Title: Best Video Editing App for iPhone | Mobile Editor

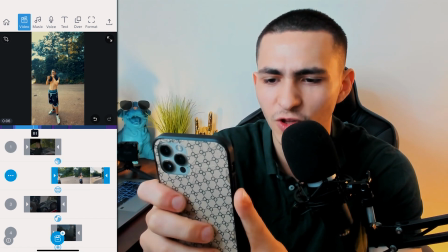748s
The transitions fit what's happening. We have a crash transition here for the crash. We got kind of like a wavy transition because I'm smoking.
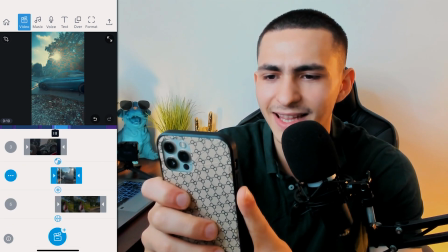755s
We got a light leaks because the sun's in the next clip.
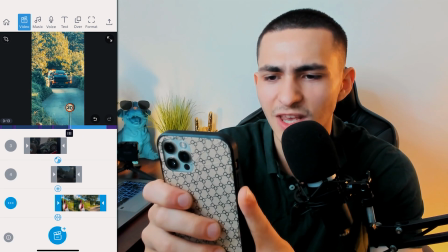758s
We have again, like a light transition with the exposure because, again, the sun's here and it's kind of flying over there.
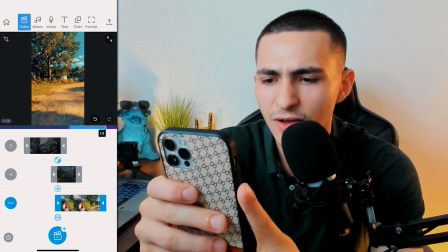765s
And it ends off with a VHS glitchy type situation.
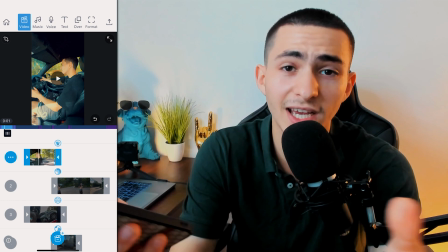770s
And just like that, guys, we've built a perfect video. So let's actually export it. We've got a video. Let's go ahead and export this bad boy.
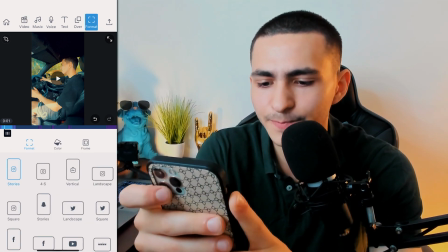776s
Let's head over to format. And we can actually decide where this is going.
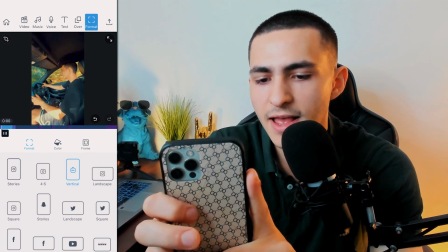780s
So personally, I'm going to keep it in vertical because it's shot in vertical. It would look a little strange, but if you guys were editing something and you wanted to throw it on the Instagram homepage, for example,
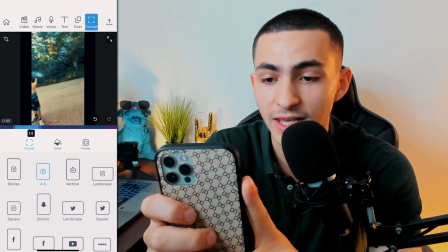789s
the Instagram feed, boom, you guys can format it instantly and save it as Instagram 4x5.
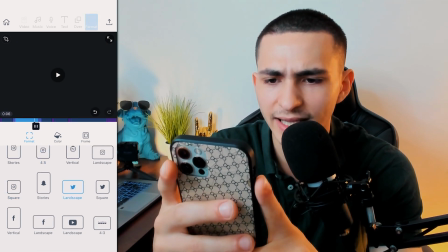795s
If you guys wanted to throw it on Snapchat, the Snapchat square, it's got the Snapchat landscape. It has the Twitter landscape, Twitter square.
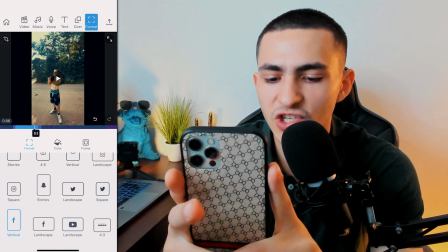802s
It has perfectly formatted sizes for every single social media platform.
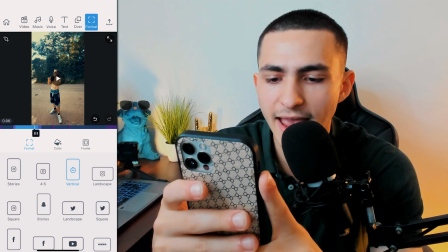807s
This is a vertical clip, so we're going to keep it in vertical, right? And you know, it wouldn't make much sense to change it from vertical because it is vertical.
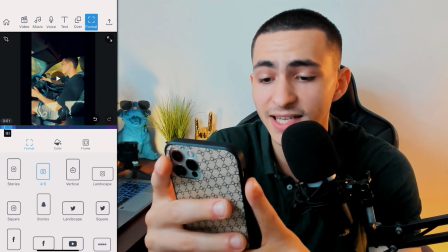814s
We're just going to have these black bars on the side of it, which doesn't really look too good. But if you guys had created some content for Twitter, you guys could format it for Twitter.
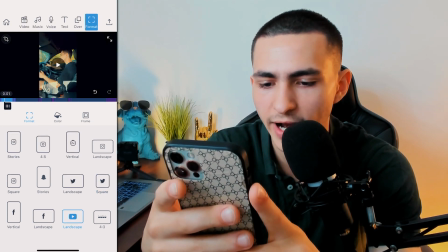822s
If you created it for YouTube, you can format it for YouTube. You created it for the stories, you can format it for stories.
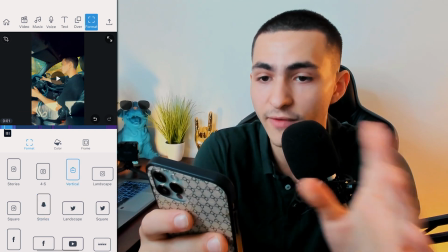827s
They've got pre-built formats for every single platform already in here.
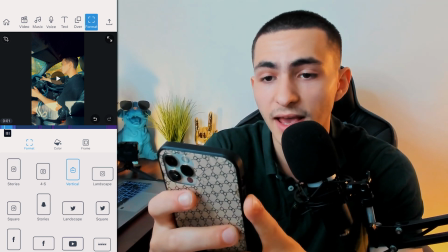831s
You could save it for anything, which makes exporting and putting to your favorite content website, right, super easy.
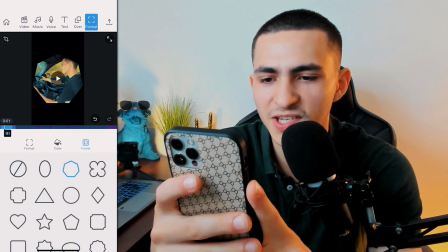837s
Now, there's also some frames, which I'm going to skip right now because they don't really suit this video right here.
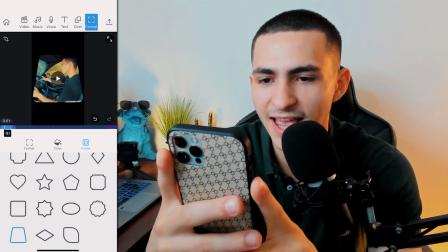841s
If that's your style and you wanted something like that, you could easily do a frame at the end.
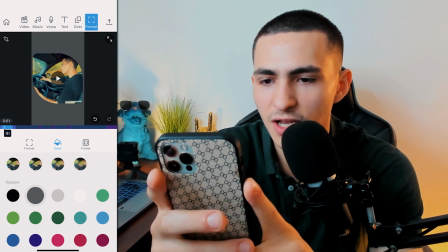847s
They've got some color changes for the frame as well.
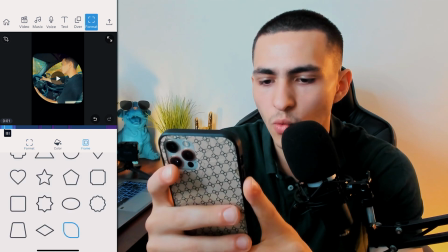851s
Personally, I'm actually just going to go ahead and leave it vertical with no frame because it's just not the vibe that I'm going for, right?
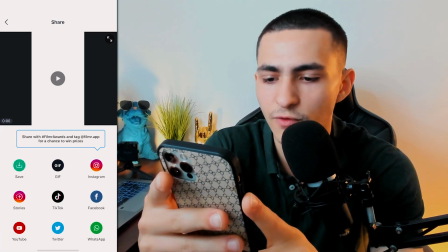857s
And we could actually go up here to save. Again, right now, say you'd formatted it for Instagram, you could tap on Instagram, send it to Instagram.
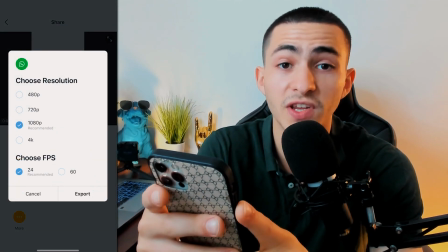864s
If you'd formatted it for WhatsApp, you know, you want to send it to your boy, yo, look at this edit that I just made, bro, it's sick.
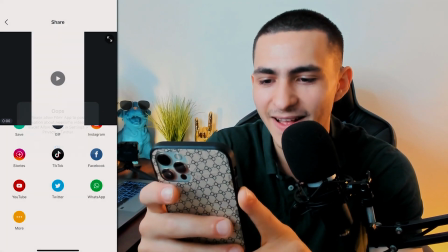869s
You could do that. You want Twitter, you could do that. All of this stuff is very, very simple.
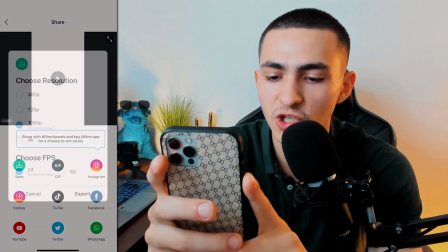874s
The YouTube one looks like it has to obviously sign in. Personally, I'm just going to tap save. And I'm going to export this to my camera roll.
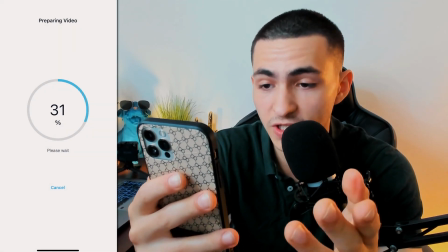880s
Let's see how quick it exports. Looks like it's going pretty quick. Already 50%.
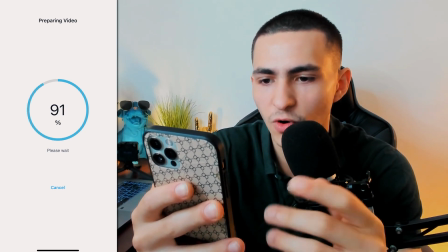887s
Already 69%. Already 90%. And just like that, it's done.
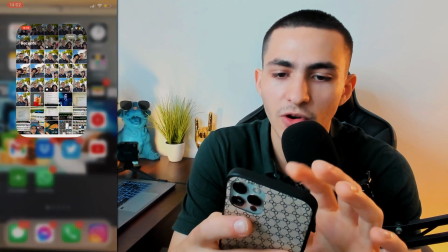891s
We can actually go ahead and press OK. And we can actually come over here to our photos. and the video is right here.
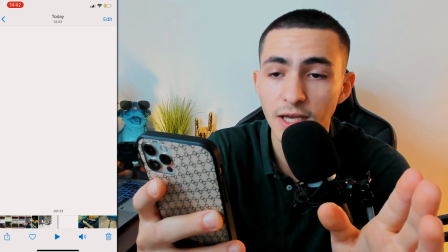899s
We can actually together now watch this video completely in full and, you know, watch the final version which has been exported to our phone.
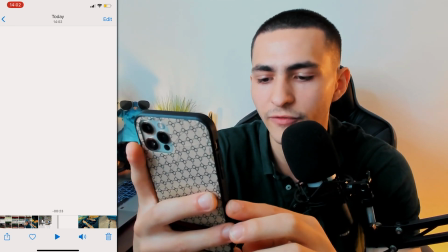907s
So let's do it. Let's tap play. Let's watch the final exported version. Woo!
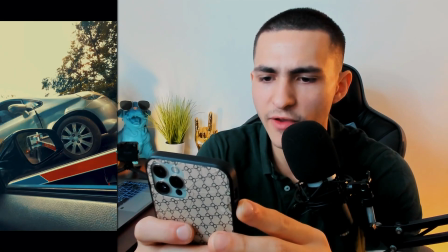916s
Perfect. Wavy. Awesome.
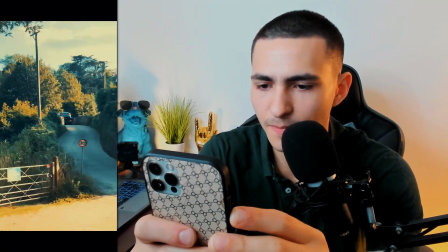924s
Awesome. Perfect.
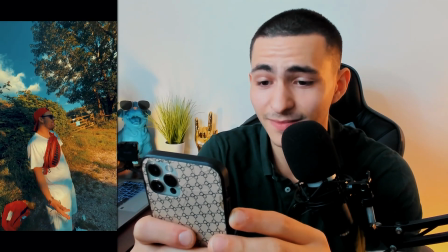And just like that, guys, that right there is the video on FILMR Filmr done and dusted. If you guys enjoyed the video, please follow at filmr.app. Shout out to Durgesh, my editor, at filmr.app. Go ahead and follow them down below. Also, you can download the Filmr app again in the description. Super easy mobile video editing app. Genuinely the easiest I've used. Like I said, out of respect for Filmr, I won't mention the other video editing apps I've reviewed on this channel, but the timeline for them was far less intuitive. The timeline for this was extremely intuitive. It is, you know, it's kind of tough. Normal video editors, if you're using it on the computer, it's widescreen.
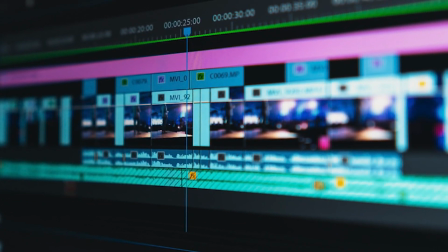971s
So you got loads of space to fill, to put all the stuff, right? Building a timeline for a video editing app is tough because you have to build it vertically. You have to build it going down. Their timeline was phenomenal. FILMR. Whoa, whoa, whoa. Is this the ABCs? FILMR. There you go. ABCDEF. No. FILMR. Filmr. Mobile video editing app. Download it down below.